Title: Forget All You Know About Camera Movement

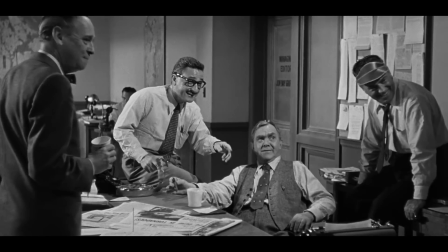[4:07]
It slightly delays the reveal and makes it look like we're right there in the location, turning our heads like everyone else.
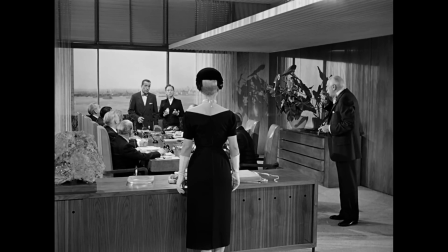[4:13] Elizabeth, I hate to have to break the news to you, but at this very moment your fiancé, Mr. David Larrabee, Is late as usual.
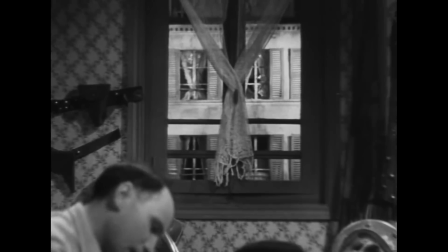[4:21]
Allowing the camera to wander is also a favorite technique to reveal character through the production design.
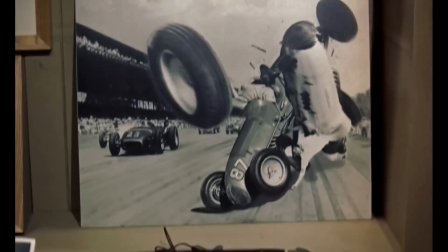[4:26]
We seek one object, and then another, and in that addition personality is unveiled.
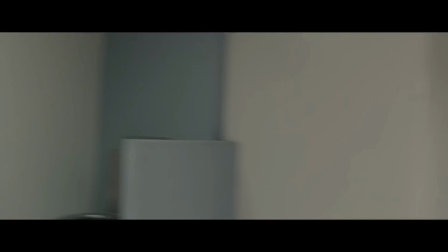[4:34]
The problem with the seeking camera is that it can too easily become a crutch for bad directing.
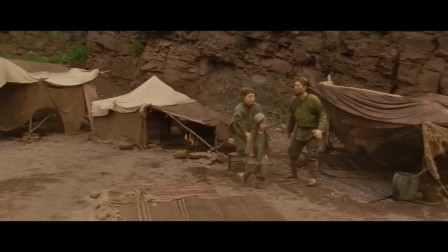[4:38]
You don't need to position actors and objects in the right place. You don't need to pick an informative angle.
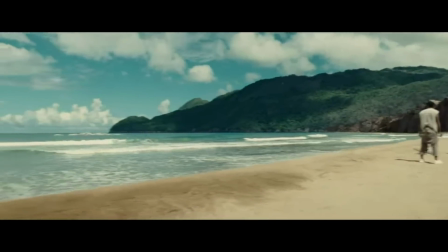[4:44]
Just leave everything wherever. You can always move the camera from point A to point B and be done with it.
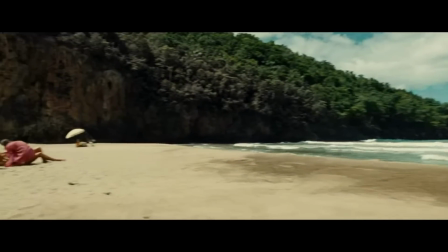[4:50]
Ever so slowly if you're Shyamalan. That's it, the following in the seeking camera.
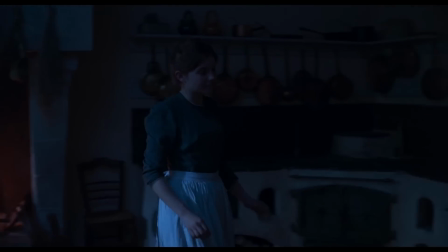[4:55]
These two are the major types of camera movement, but I don't think they're enough. There's plenty more to go over.
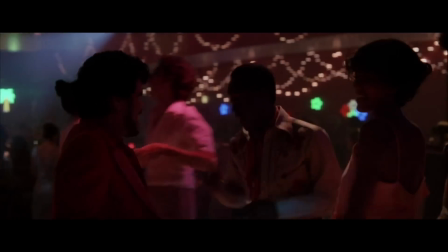[5:01]
As far as Mackendrick is concerned, every other type of movement is unmotivated because it doesn't follow a code.
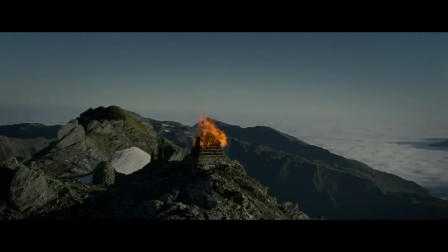[5:07]
But I think subsets of the unmotivated are worth fleshing out. They are all motions where we don't follow a code, but we are not left codeless.
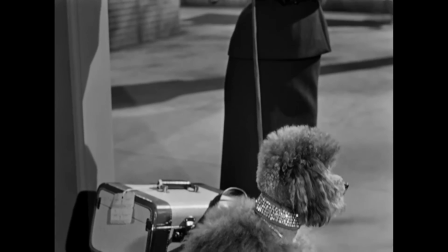[5:16]
To begin, here's a type of camera movement very similar to seeking, which I call revealing.
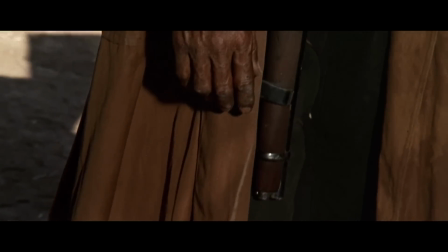[5:21]
Our code is part of something or someone, and we move simply to reveal the rest.
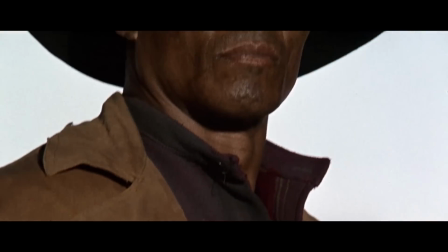[5:27]
Each new part becomes a momentary coat until we normally reach a face. Unlike seeking, it gives us coats in the middle.
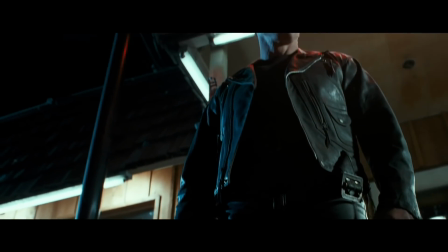[5:35]
The revealing camera is a very common way to stylishly introduce a character.
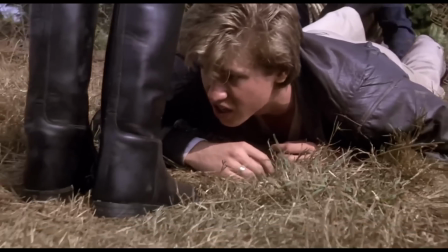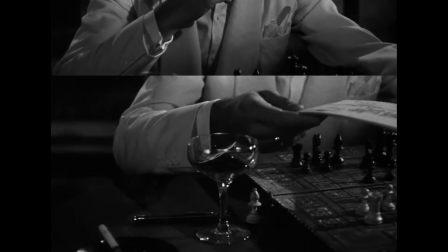[5:47]
Here in Casablanca we see Bogey's hand. The camera could move up to his face and it would be a case of revealing.
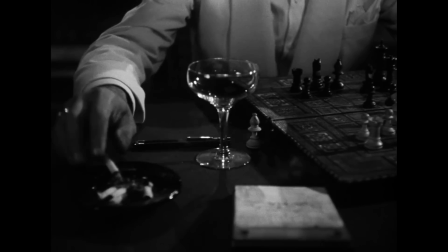[5:53]
But Curtiz prefers following and makes the camera move alongside his cigarette.
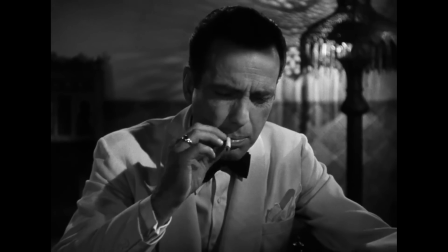[5:58]
Following, the more invisible choice. More types of camera movement.
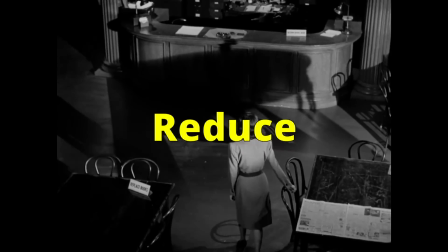[6:03]
The camera can enlarge or reduce. When it enlarges, we close in on our coat.
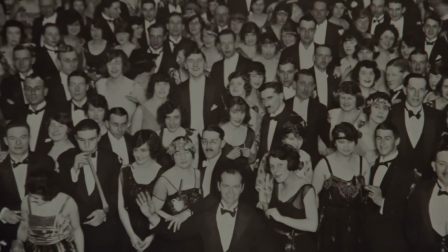[6:08]
We see it in greater detail. Might be done just for intensity's sake.
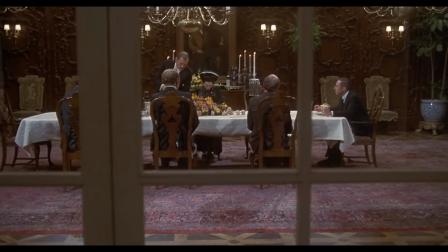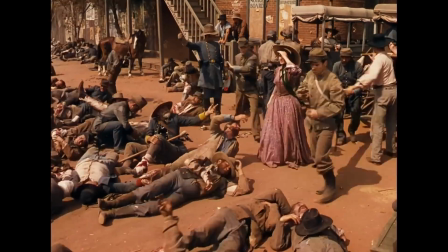[6:20]
When it reduces, we pull back from our coat, making it smaller compared to its surroundings and possibly including new coats.
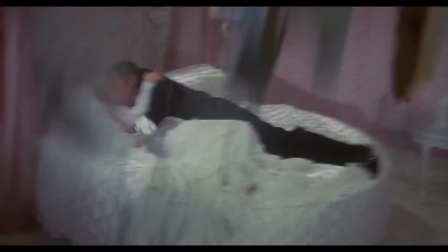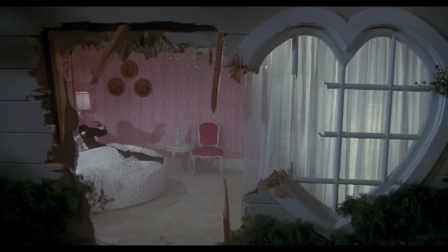[6:34]
Oh jeez, now what are we gonna do? Never mind. Keep pulling back. Maybe nobody will notice. Speaking of including, it is worth an entry of its own.
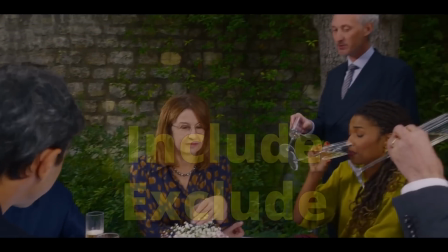[6:42]
Camera movement can also include and exclude.
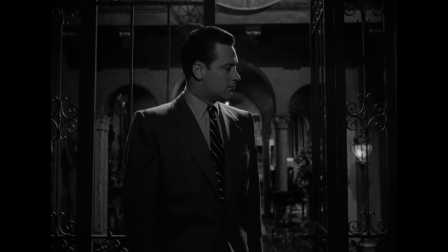[6:44]
Our coat is in place, but the camera moves horizontally or vertically to include a new character, and or to exclude an old one.
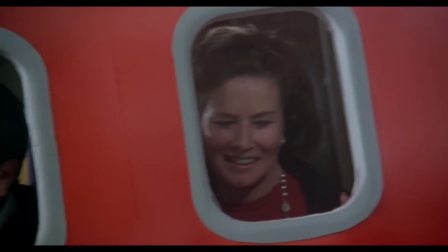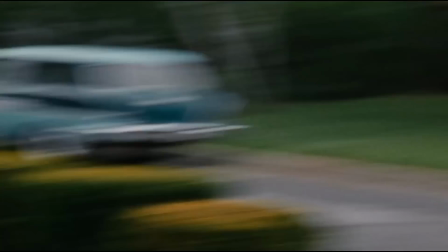[6:59]
If coat 1 leaves the frame before we reach coat 2, it's seeking.
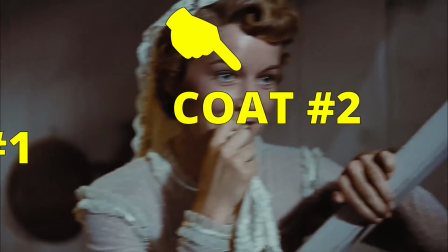[7:03]
If it doesn't, it's including. Now another type, arcing.
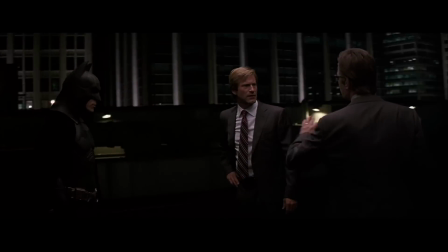[7:08]
It's when the camera orbits around the coat. It's done either to add intensity to the shot, or to reframe to get a better angle without a cut.
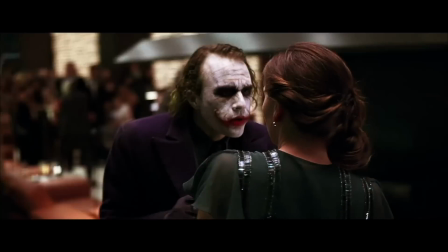[7:16]
It tends to be overused today, especially in those 360 degrees revolutions.
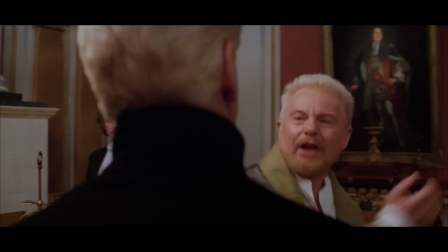[7:22]
Sometimes it's okay.
Where is Polonius? In heaven.
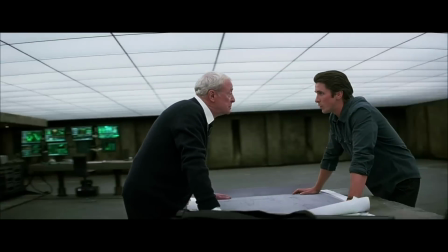[7:28]
But it's almost always over-the-top compensation for static blocking. Finally, there's the bastard child of camera movement.
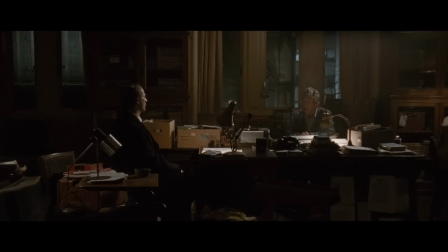[7:35]
When the camera is technically moving,
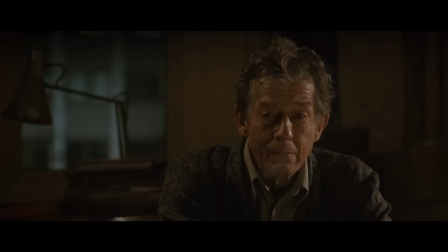[7:38]
but we don't get any difference in information on screen from beginning to end, when it doesn't really reframe at all.
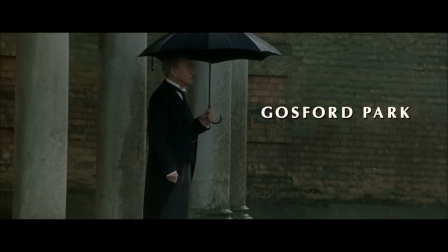[7:45]
Take Robert Altman's Gosford Park. Terrific movie, very unusually shot.
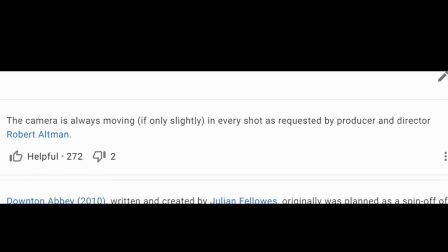[7:49]
It's a known fact that the camera moves in every single shot, but most of them are like this.
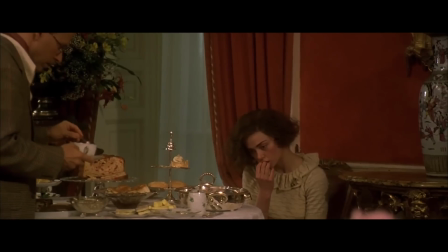[7:59]
It's moving in spirit, but that's it. If you ask me, for all intents and purposes, that's the same as a static camera.
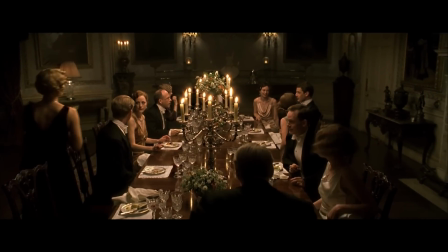[8:06]
Since I'm naming kinds of motion with words like following, seeking, revealing,
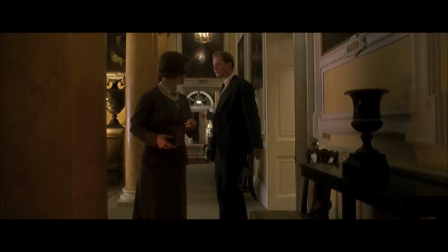[8:10]
etc., I'm gonna call this type of camera movement the nothing camera.